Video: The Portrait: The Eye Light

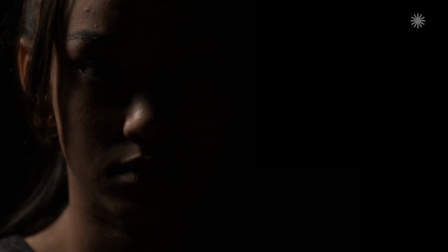So one of the purposes of lighting the human face is to emphasise or suppress certain facial features.
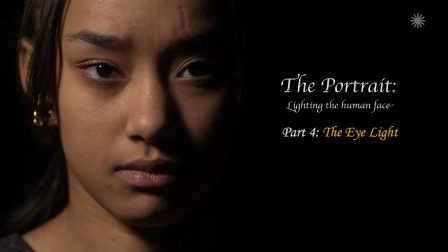You become a little bit of a plastic surgeon being a DOP, particularly obviously with women and in beauty in particular.
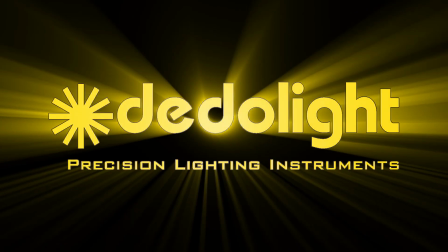Now we move on to the eye light.
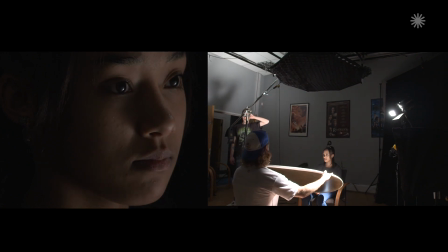The eye light provides a limited area of fill or highlight when the key or fill light leave one or both eyes in darkness.
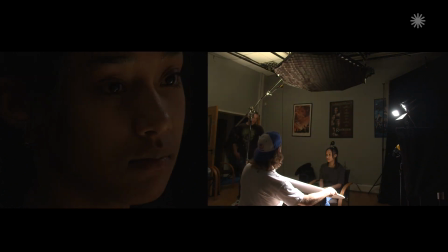So the eye light is really a remedial light. It's a light that you use to remedy a problem.
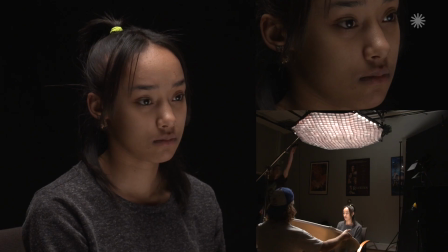The eye light is used when you can't see enough life in the eyes and you need to introduce a sparkle in the eye.
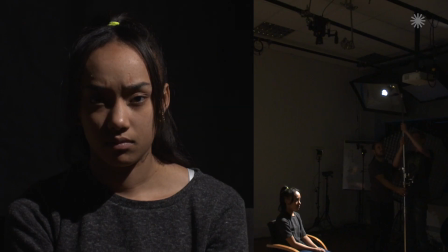For dramatic purposes, you might not want an eye light. You know, for certain dramas, you don't want to see the eyes. Like, for example, The Godfather, classically top soft-lit characters, very rarely could you see their eyes.
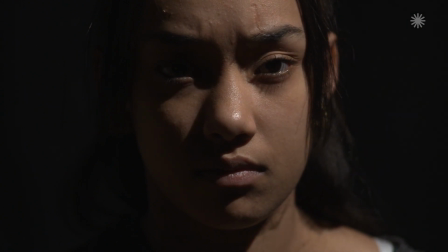So you're always wondering what they were thinking. So that could be used for dramatic effect. And also the shape of the light in the eye is important as well.
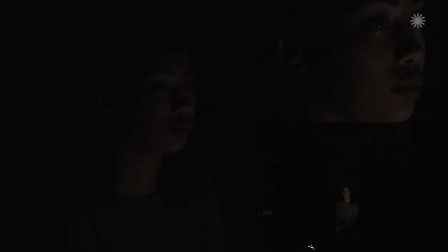Usually a round circle in the eyes are very pleasing and very sort of seductive shape to have in the eye.
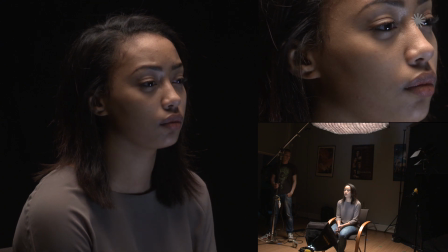Usually in beauty oftentimes you want it to look kind of quite natural and like a round source reflected.
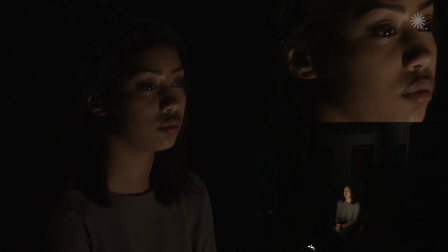If you're doing a period piece, you want the light reflection in the eye to be a more traditional round shape than something like a strip.
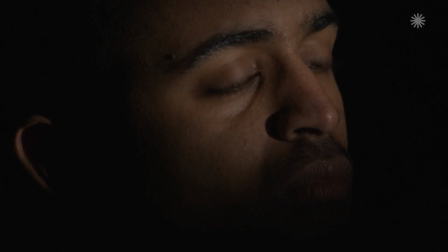Putting a pin of light in the centre of the eye can also give the character a determination.
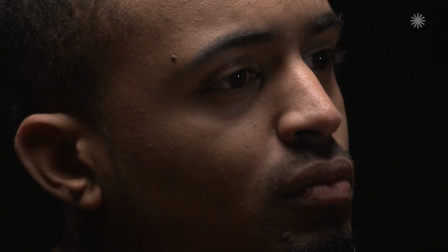It can make characters look very driven and very determined by positioning the eye light so that the pin of the eye, the highlight, is directly in the centre of the eye. So the other thing is you can play around with it and have one side of the face in darkness and no eye lights.
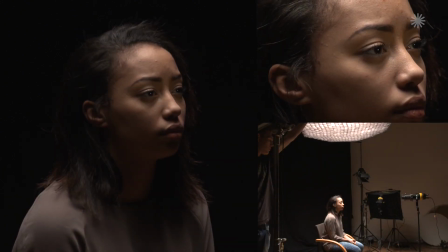So you can have an eye light on one side of the face and not on the other to create some kind of mystery.
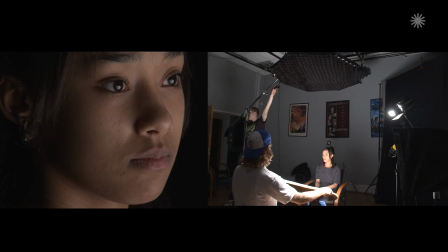So this is just a light bounce into a big lasso light from below. And it can be a bit ghoulish, but it can also be quite flattering as well. Let's see the silver one, Jack.
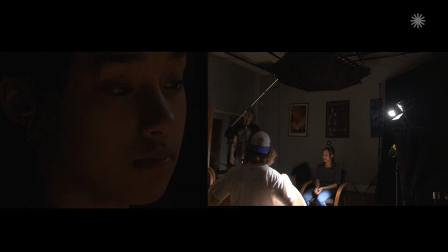Is that silver? No. Yeah, so this is a lot harder.
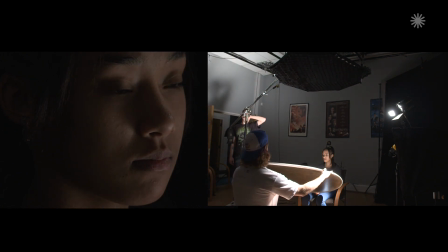So yeah, that bites a lot more. It's got a lot harder bite, and you can see the silver reflecting in the face as well.
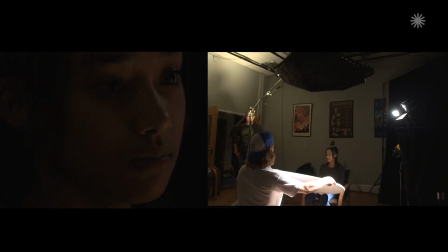And then you see once the gold comes in, it becomes harder. There you go.
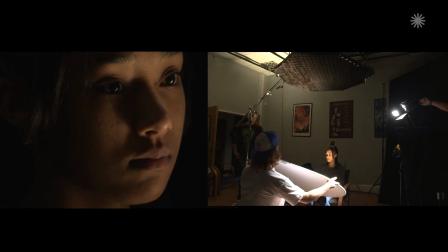Find that hot spot again. That's it. And then drop it even. Actually, that's quite good.
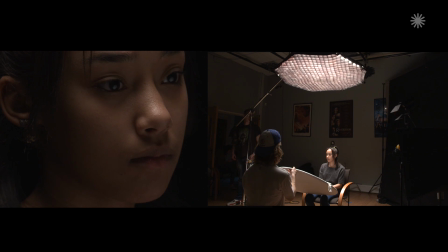And let's lose the uplight completely, save that. So that's just top light with it bounced back, and then lose the white completely.
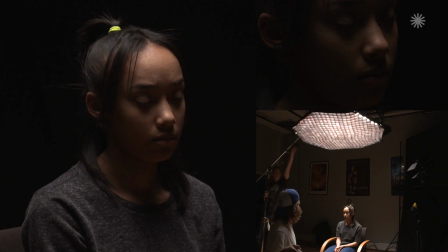So that's top light on its own. Just come in really slowly. So you can see that candy's just being lit with a top light at the moment. Very soft top light. Oh, hold it there. And then just see the light coming into the eyes, and just take it away again a little bit. Hold it there, and that's the light away from the eyes, and back in again. Light coming in, oh, hold it there.
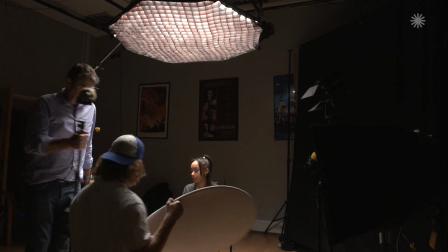So this is now, we've changed now from a bounce to a more controllable light.
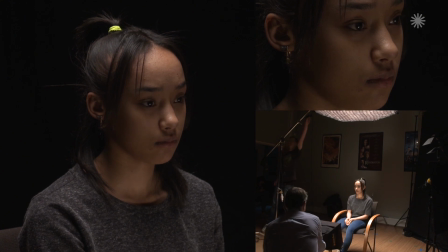Let's save the top light. Save the panorama. So now this is just a little controllable light with a egg trace on it.
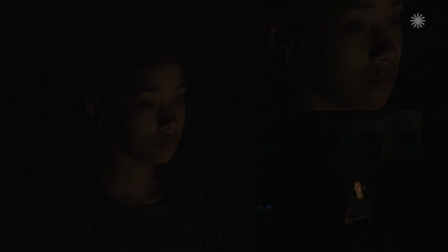So that's our up lights. And then let's go back to the full level.
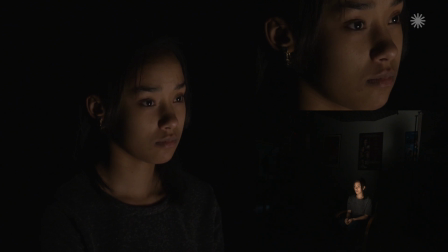That's quite nice full. And then let's put the top light on, the panorama on, and then save the bottom lights, the up lights.
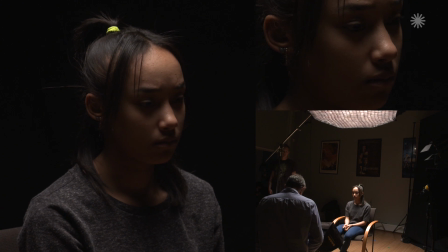And then bring the uplight in just very slowly on the dimmer and see what happens. So we're bringing it in, as you can see, it's a glow.
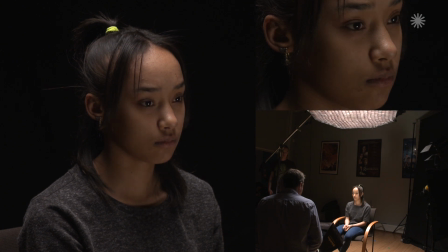Could be a TV set, could be whatever we like to justify it as. And then back down a bit more and go completely off, so it's just the top light.
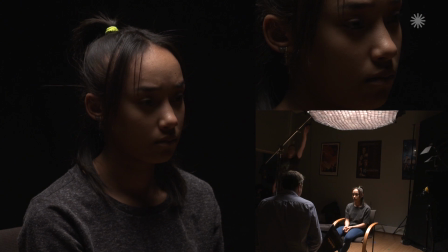And let's save the top light and do that on its own so we can just see what that was doing. So, and back on again.
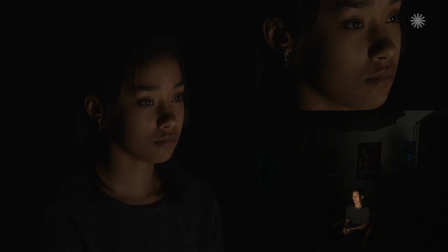So what this is, in effect, what we're doing is we're dimming our little uplight. And back on again.
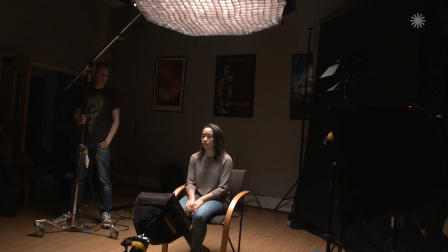She's now in a room with a top light above her, like a traditional kind of ceiling lamp, and then the TV's on.
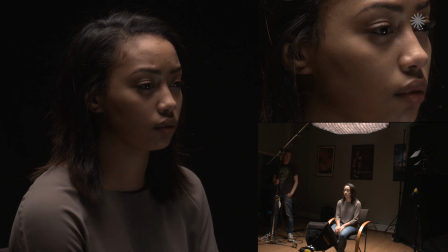So let's see the action on the TV there, Jack, as you're doing it. So that's, and then let's save the top light again and show what that's doing.
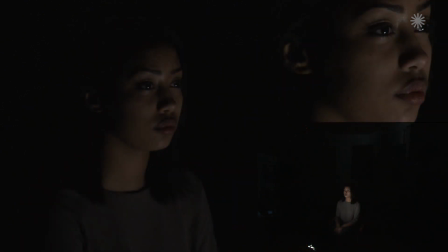So that's Jack doing a little TV light in the room.
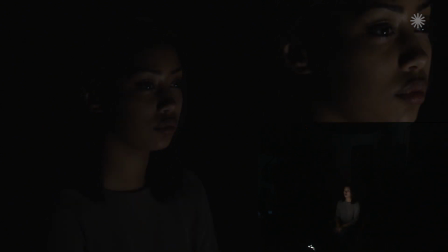Okay, and leave that set now as a set level, and then turn the top light back on again.
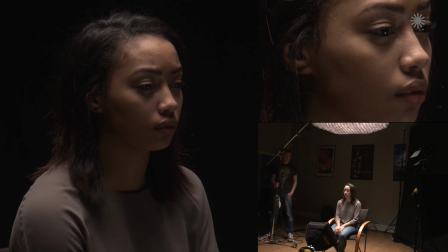And then just fade it all the way to black so you can see what it's doing as a fill light now. So just fade it all the way off. That's it.
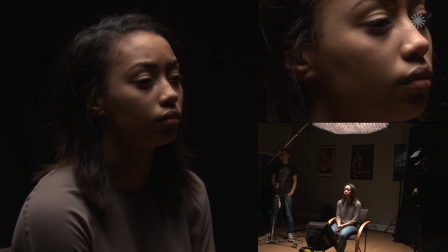And then bring it up and you can see how Rachel's eyes are getting affected by the light, and her neck,
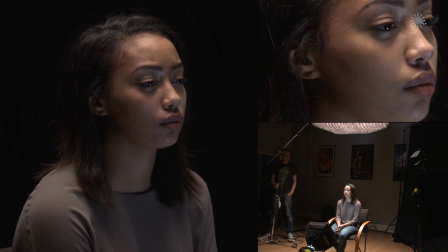her nose and her brow bone are all being affected by that light. And let's make that slightly warmer now, just so we can use it as a more traditional fill light, and then drop it down in intensity. So go about 50% with it. Keep going lower, lower, lower.
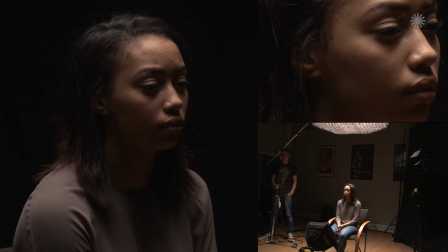About there, and then turn it off altogether. So that's from 0 and back up to 50% to the fill light level.
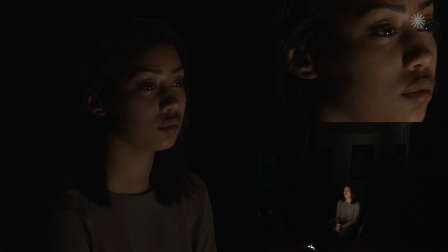And let's save the top light and do that again. So that's what we're doing from 0 back up to 50%.
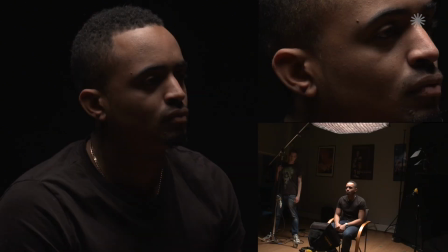And let's put a level in now. There you go. Can you see that in there? Do you see the eye light come on and off again? And back on again? That's the eye light there. Save the top light, Panora, off, and then put the eye light off and on again, just so you can see what the levels of light we're working with. Very, very low levels of light, almost having no effect on the overall shape of the face, but we're just putting a bit of life into the eye.
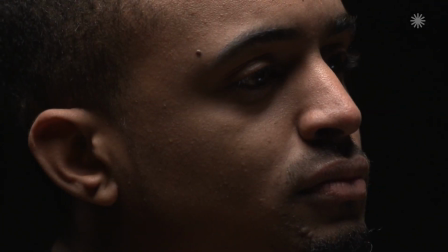So back on with the top light again. Okay, and now let's try direct Dedo for an eye light.
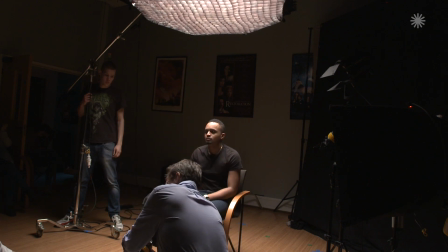Okay, and then dim it down even more.
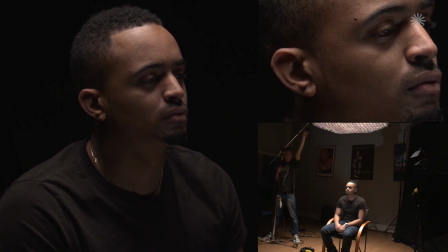So that's our eye light. Let's save the top light. So this is now a hard Dedo as an eye light.
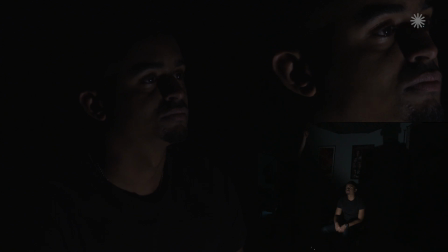And what we can do is put the barn doors on this. Let's quickly get the barn doors on. We're going to put a little strip of light across here with just the barn doors, yeah?
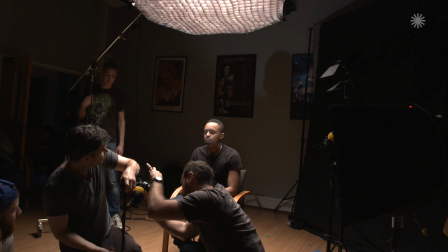And that's like a more traditional Hollywood way of doing an eye light. So this is just our eye light.
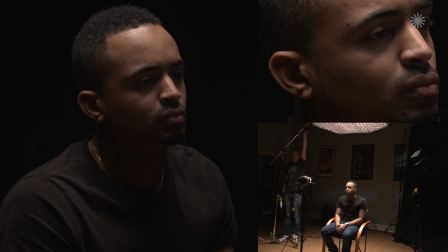As you can see, we're maintaining all of the shape of the face now. We're just having a strip of light across the eye.
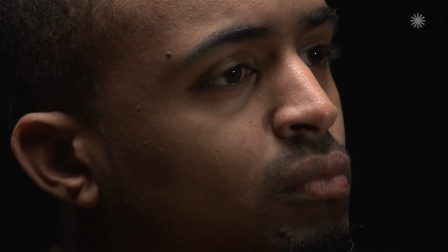And then go full up on the dimmer on that light, Jack. That's it. So you can see what's happening there.
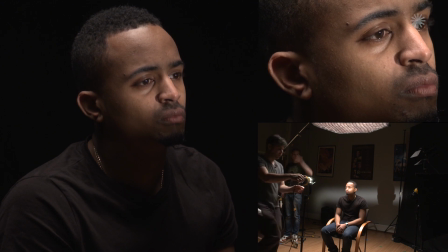It's producing a strip of light across the face. Now once we bring it to that level, you can really see. And let's save the top light again.
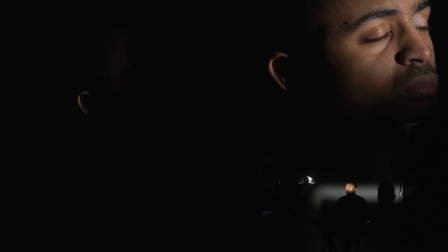Okay, and bring that right down on the dimmer. Bring that down, hold it to about there, and then top light back on again. And then let's see the light off and on, Jack.
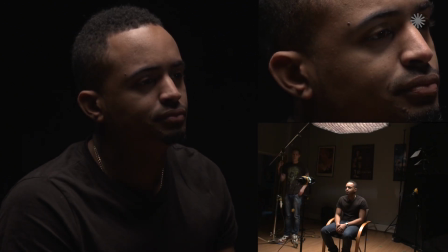So that's eye light off, eye light on, eye light off, eye light on. And now you can see the chin hasn't got any light, it's not picking up any light at all, it's just a strip of light across the eyes. And now we're going to do the same thing, just save that top light again. So that's where we're at with the light, off and on, Jack, and on.
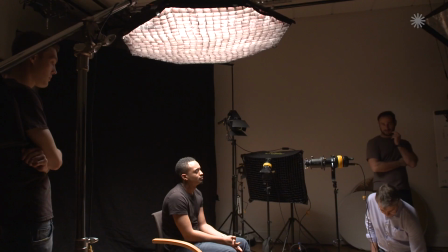And now we're going to do the same thing, but this time we're going to do it with a lens and make it even more controllable. So let's put the top light back on again.
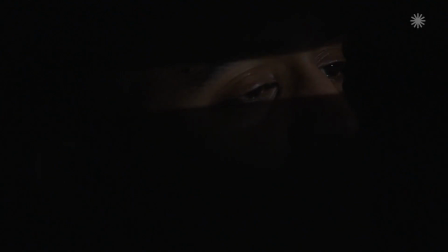So that's without the filters in. This is with the filters in. And let's have the top light back on again and just do the same thing with the top light on.
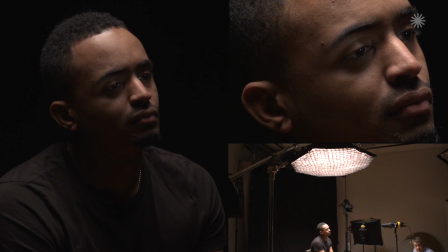How's that looking in close-up? It really is quite a dramatic demonstration there.
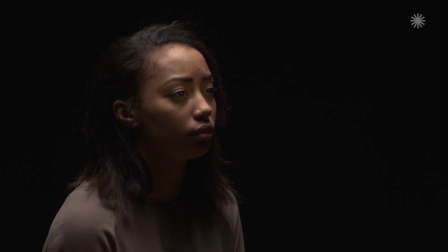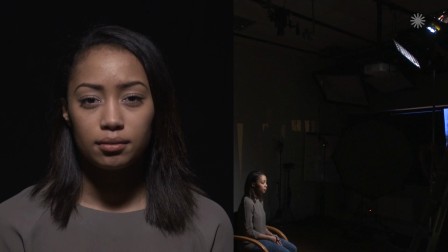The nose. Lighting would be easier if it wasn't for the nose, even small ones.
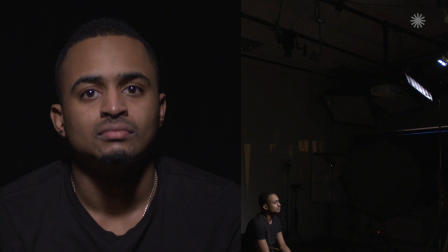The nose is basically a source of problems when it comes to lighting.
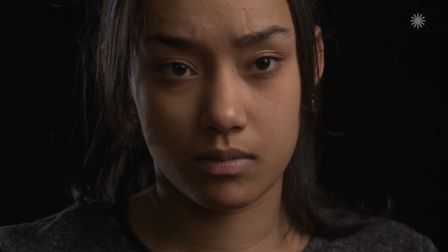The kicker light can cause a glare on the side of the nose, the tip of the nose. Front lights can cause a highlight on the nose.
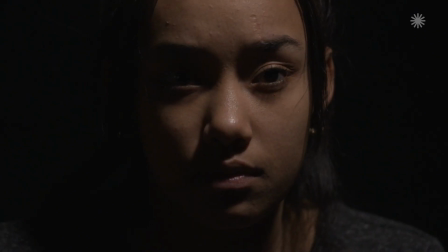Depending on the angle, you can cast ugly shadows along the side of the face due to the nose.
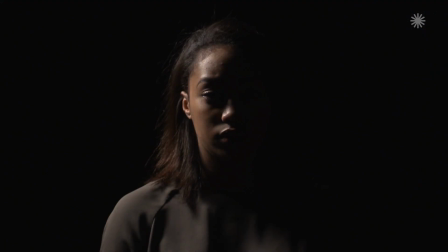The nose is something that needs to be dealt with.